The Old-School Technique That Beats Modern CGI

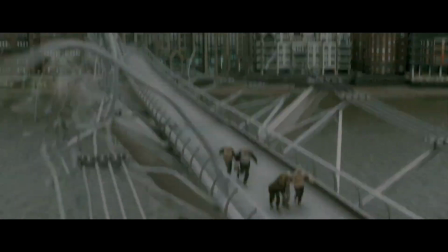[0:00]
I get it. Sometimes you just need CGI.
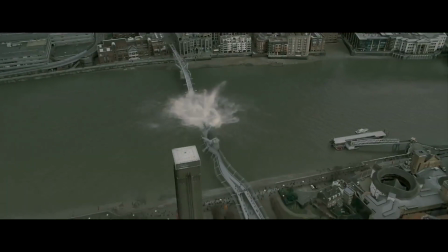[0:03]
Dragons aren't real, you can't really shoot an action scene in space, and some locations only exist on the pages of novels.
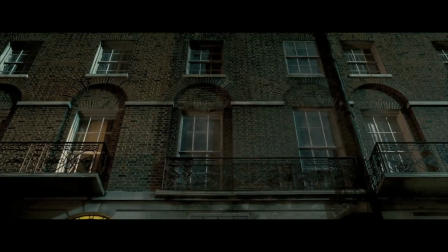[0:10]
So if you want to see any of these things in any vaguely believable way, people need to use CGI.
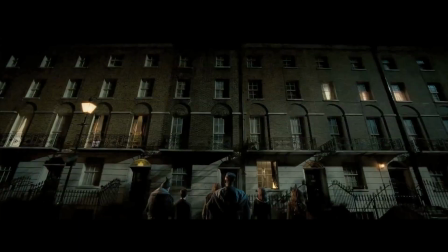[0:16]
So fair enough, CGI has its place. But are we losing anything by always depending on CGI?
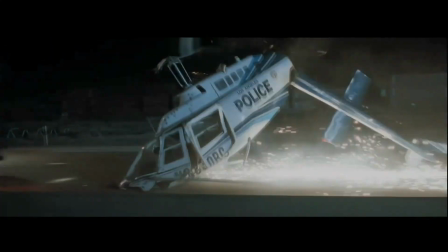[0:23]
I'd argue that even though CGI can definitely inject more drama and suspense into an action scene,
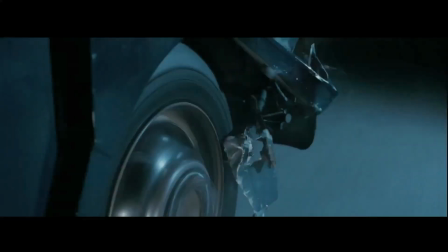[0:29]
there is still no equal to seeing the real thing. The issue is, even when the CGI is done very, very well, we still know it's CGI.
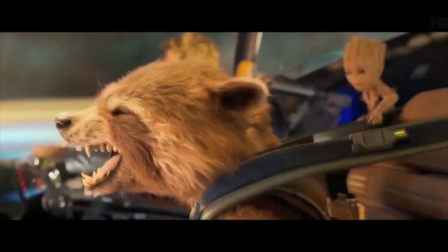[0:38]
Our brains know it's not real, so immediately there's a natural ceiling to how invested,
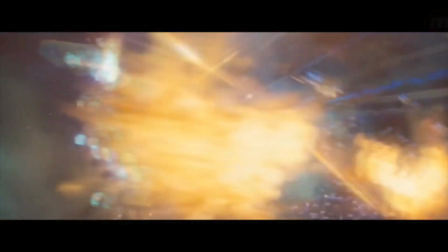[0:44]
how impressed, or how grossed out the audience is going to get.
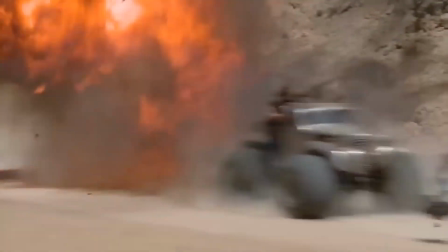[0:48]
So, just for fun, let's take a look back at some of the most memorable times practical effects were used over CGI effects in movies.
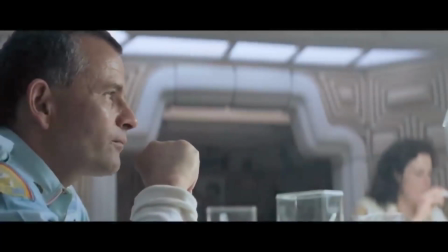[0:56]
So, right out of the gate, Alien, the chest burster. Alien was already a tense sci-fi horror film,
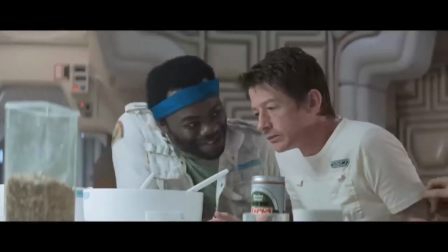[1:03]
but one particular scene pushed practical effects to a whole new level, the infamous chest burster.
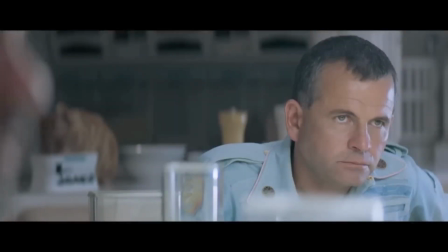[1:09]
The effect was created using a combination of puppetry, fake blood, and a lot of hidden mechanics.
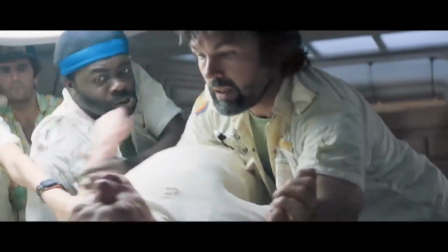[1:16]
As an added bonus, the cast wasn't fully informed about what was going to happen,
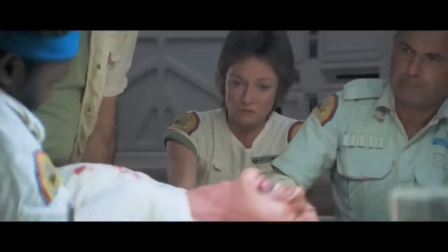[1:20]
so when the alien burst out of John Hurt's chest, everyone's reaction was 100% genuine.
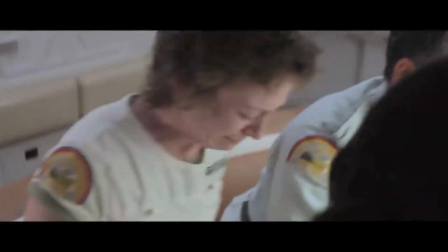[1:26]
As an aside, I think what contributed heavily to this being such a memorable scene was the acting.
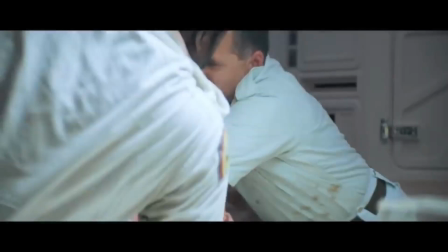[1:32]
They all have very natural, very normal reactions to someone getting violently ill at the table.
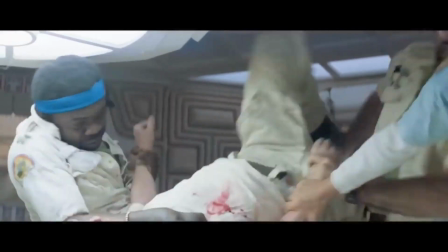[1:38] Is he choking? Is he sick? I don't know. Grab him.
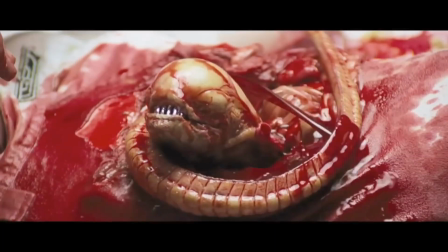[1:41]
Between the chaos of the group and the fact that John Hurt appears to be in genuine pain, it ups the realistic factor heavily.
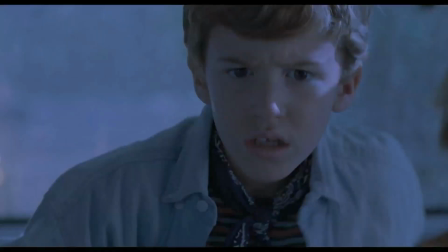[1:49]
Jurassic Park is often credited with pioneering CGI,
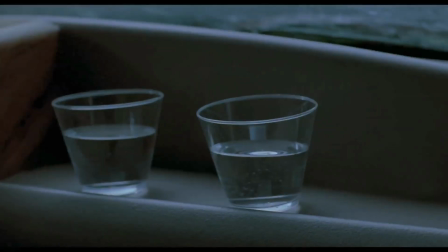[1:53]
but one of its most terrifying effects was completely practical: the life-size animatronic T-Rex.
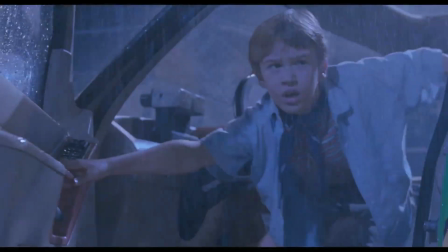[1:59]
Stan Wilson and his team built a massive robotic dinosaur that could move, roar, and scare the pants off of everyone on set.
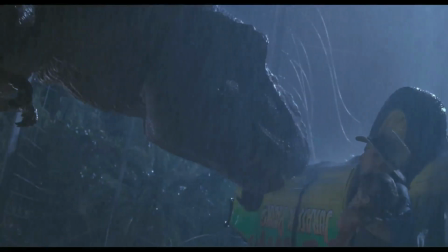[2:06]
The T-Rex animatronic was so realistic that sometimes it moved on its own due to water damage, terrifying the crew.
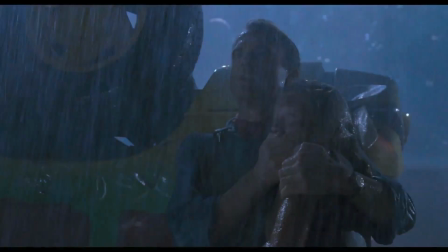[2:13]
Even with CGI advancements,
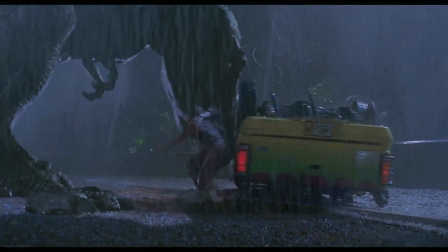[2:15]
many fans still prefer the T-Rex of the first Jurassic Park over the T-Rex in the most recent Jurassic World.
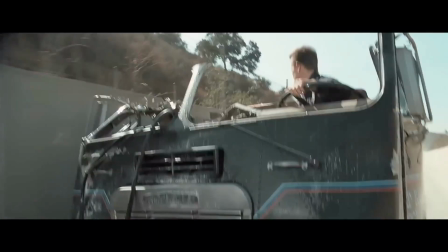[2:22]
Moving on, Terminator 2.
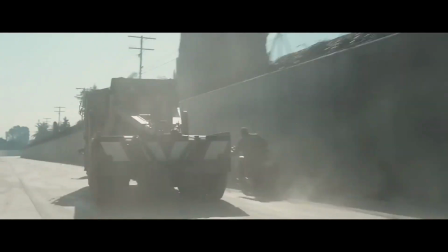[2:25]
Many movies have used real cars and trucks for spectacular crash scenes, and Terminator 2 is a great example.
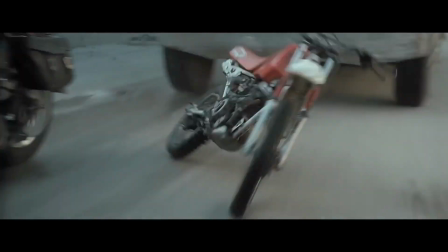[2:32]
One of the best vehicle stunts is the semi-truck chase scene,
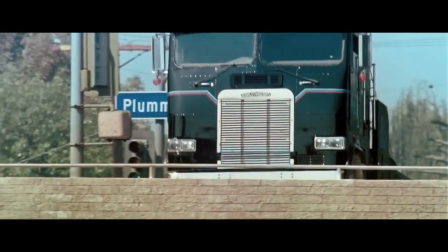[2:35]
where the T-1000 drives a massive tow truck off a bridge into the Los Angeles flood control channel while chasing John Connor.
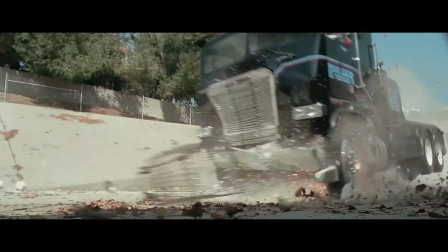[2:43]
This was done practically with stunt drivers and real destruction.
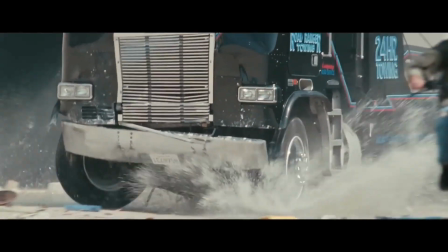[2:47]
The truck's front axle broke on impact, but they kept it in the film, adding to the raw, high-stakes feel.
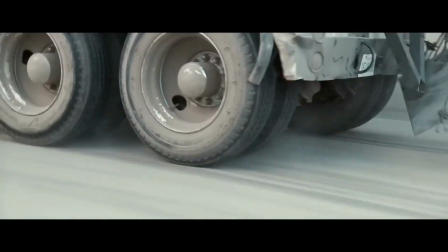[2:53]
And this is my favorite type of practical effects. When a car or truck jumps something, I want to see something break.
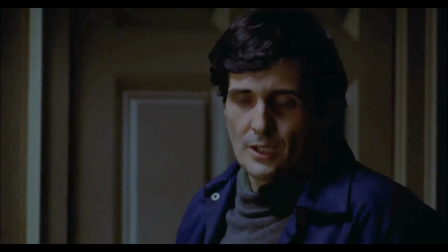[3:00]
Next up, The Exorcist. There are two scenes from The Exorcist that come to people's minds.
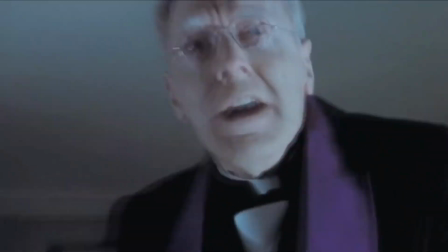[3:06]
First, the infamous vomit scene, and secondly, the head twisty scene.
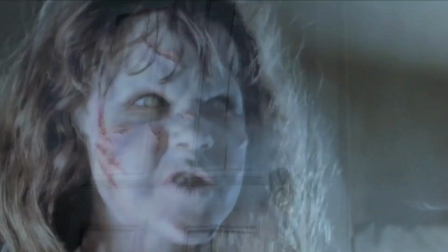[3:11]
The special effects team created the projectile vomit using a mixture of, you guessed it,
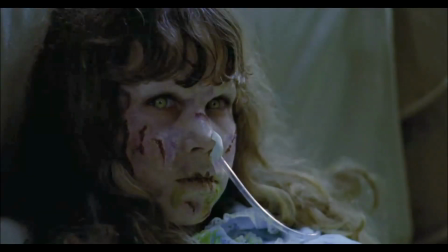[3:17]
pea soup and oatmeal, and a hidden tube was connected to a pressurized pump to forcefully eject the liquid.
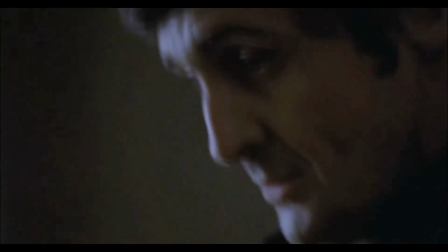[3:24]
The director intentionally misled actor Jason Miller about the exact timing and direction of the spray,
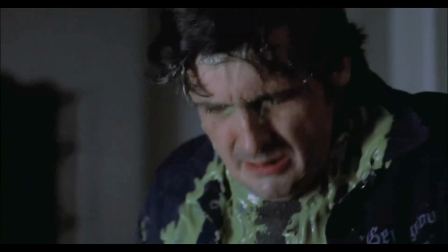[3:31]
leading to his genuine look of shock and disgust.
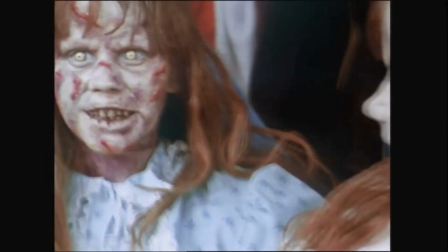[3:34]
The terrifying head-spinning scene was achieved using a life-size animatronic dummy of Reagan, created by special effects artist Dick Smith.
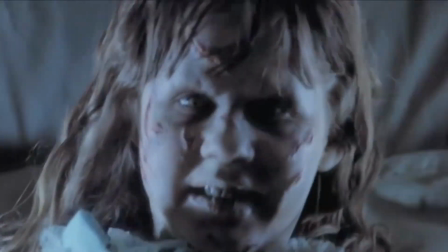[3:43]
The dummy featured a fully articulated head and neck, allowing it to rotate a full 360 degrees.
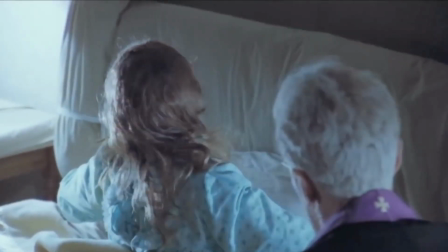[3:50]
Pneumatic mechanisms inside controlled the movement, and combined with realistic skin and facial details,
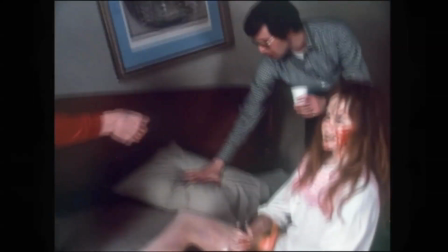[3:56]
a disturbingly realistic scene was born. Moving on, The Matrix Lobby Shootout.
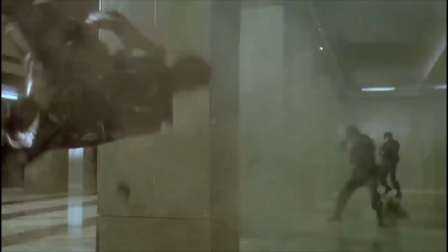[4:03]
This is an iconic action scene created using special effects.